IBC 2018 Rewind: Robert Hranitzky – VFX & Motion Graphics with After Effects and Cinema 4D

So by the way, a big thank you to Epidemic Sound, who were so gracious about letting me use their soundtrack. So if you're looking for some great music for your work, Epidemic Sound is a great resource. So if you want to drop me an email, I can give you a sweet discount. I have arranged a deal for you guys, so if you want to do that. So let's talk about the opening titles first.
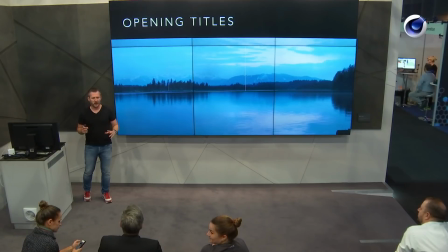530s
Initially, it was said, hey, I would like to have like a fade-in. And I said, well, hang on, a fade-in? You don't hire a motion artist to do a fade-in. You know, anyone can do a fade-in. It's just a click of a button. So it had to be something more about it. And since this whole film is about
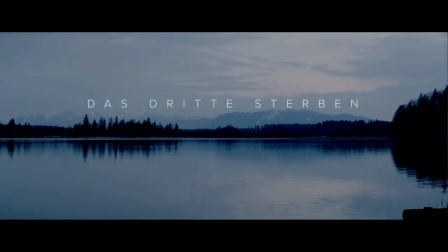548s
intelligence and like the CIA and BND and like the German topic of the intelligence, I thought I want to use a font that resembles that whole topic. So I use like a DIN font, which is a Deutsche Industriestandard font, you know. So it's a very classical industrial font.
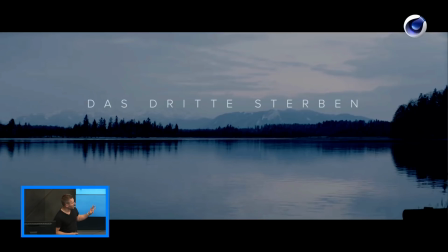568s
It's not the DIN font, it's a similar looking font that I chose. And I also use the glitch effect to communicate the whole topic of secrets and intelligence, information gathering, like a decoding effect. This was too fancy. The second version that I created was also too fancy.
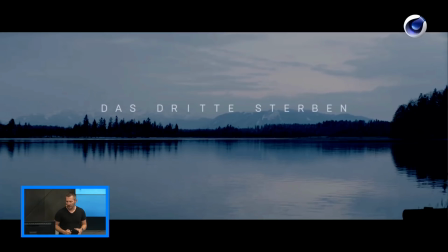585s
So I tried to tone things down a little bit, and this is the working title, by the way,
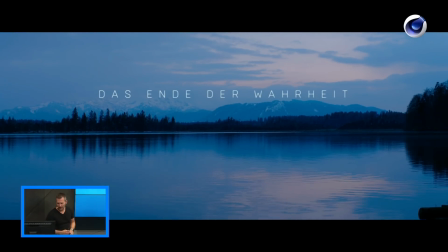590s
and this is the final title in terms of wording as well as the effect. It's a subtle effect. It kind of communicates it kind of dissolves in, and you can see how actually the truth is coming to light.
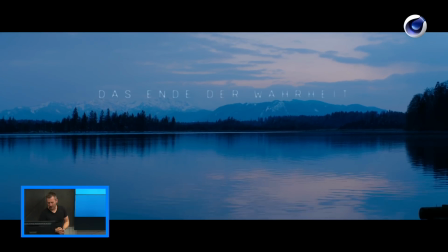607s
So that's what these titles should communicate. So that was done, and you get those emails, we all get on usually Friday afternoons, and hey, we like the titles.
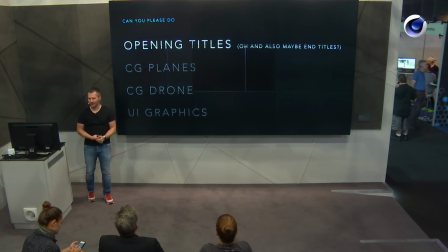619s
Hey, can you also do rolling titles, end titles? And of course you say, yeah, bring it on, yeah, so let's do that, why not? So that was also something that came along while working on this project. And then let's talk about CG planes.
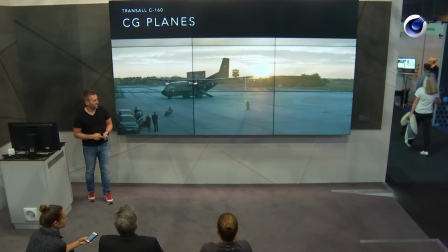632s
This was done entirely in Cinema 4D and After Effects,
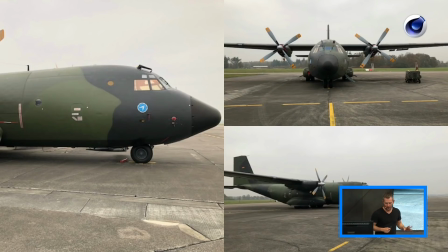635s
and it was very tricky because initially you get those reference shots from Florian, and they had one Transalp plane available for the shoot.
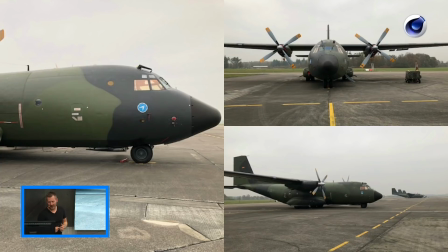644s
So this was used for a couple of takeoffs and landings, as well as some of the interior shots. And looking at the plane, it's like very bumpy and like a flying junkyard, really.
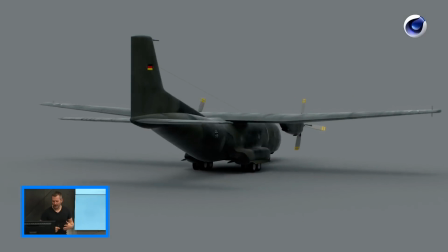656s
Can't believe how these things fly. So NHB delivered me a 3D model that I can use.
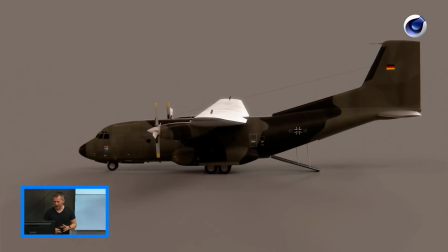662s
It was a great starting point. But then I looked at it and realized for some of the requested shots, it's not detailed enough.
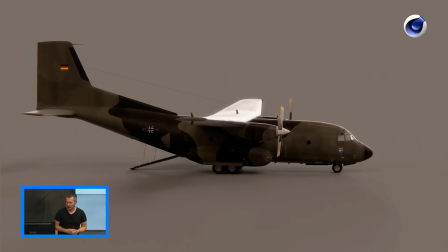670s
Some of the shots required it to be filling like maybe half the screen.
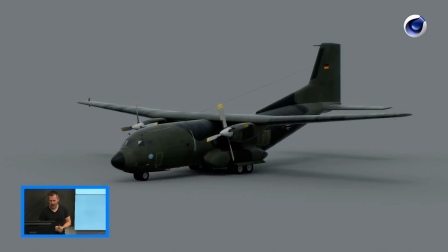675s
So obviously there had to be some details added, like some of the pipes on the wings, the antenna in the middle,
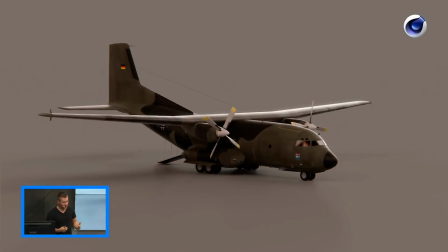682s
some wipers, a lot of decals and texture work to actually make it look realistic and
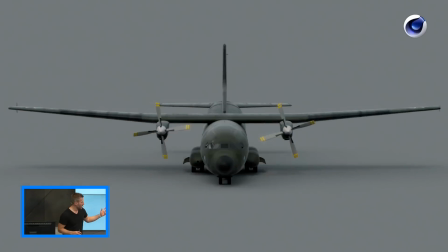690s
used. As you can see, there's also a second version that has a different decal and a different flight squadron.
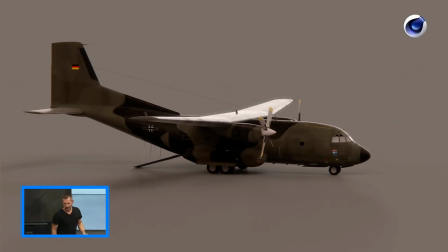697s
That's after it has landed in the sunset and the ramp is open. And you probably don't notice, but it's a very bad ramp.
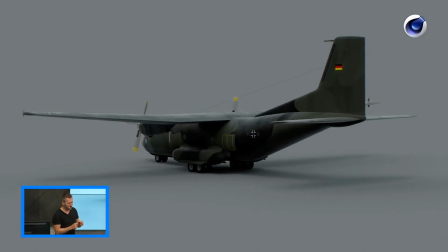705s
It's like not really well designed. You have a little gap, and it's just rough.
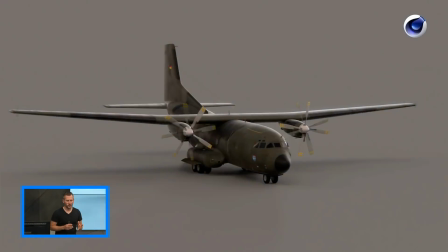711s
What I did is I just selected a few polygons that roughly resemble the ramp, changed the rotation angle, and actually the rotation middle point to the end of the ramp, rotated it down, added 4 pipes at the end, just to resemble like the holding structure of the ramp. And it holds up. It's fine because in the shot, you don't see it in an angle where you would actually notice that there is no detail on the ramp, so it's totally fine. Again, you only have to do what you can see.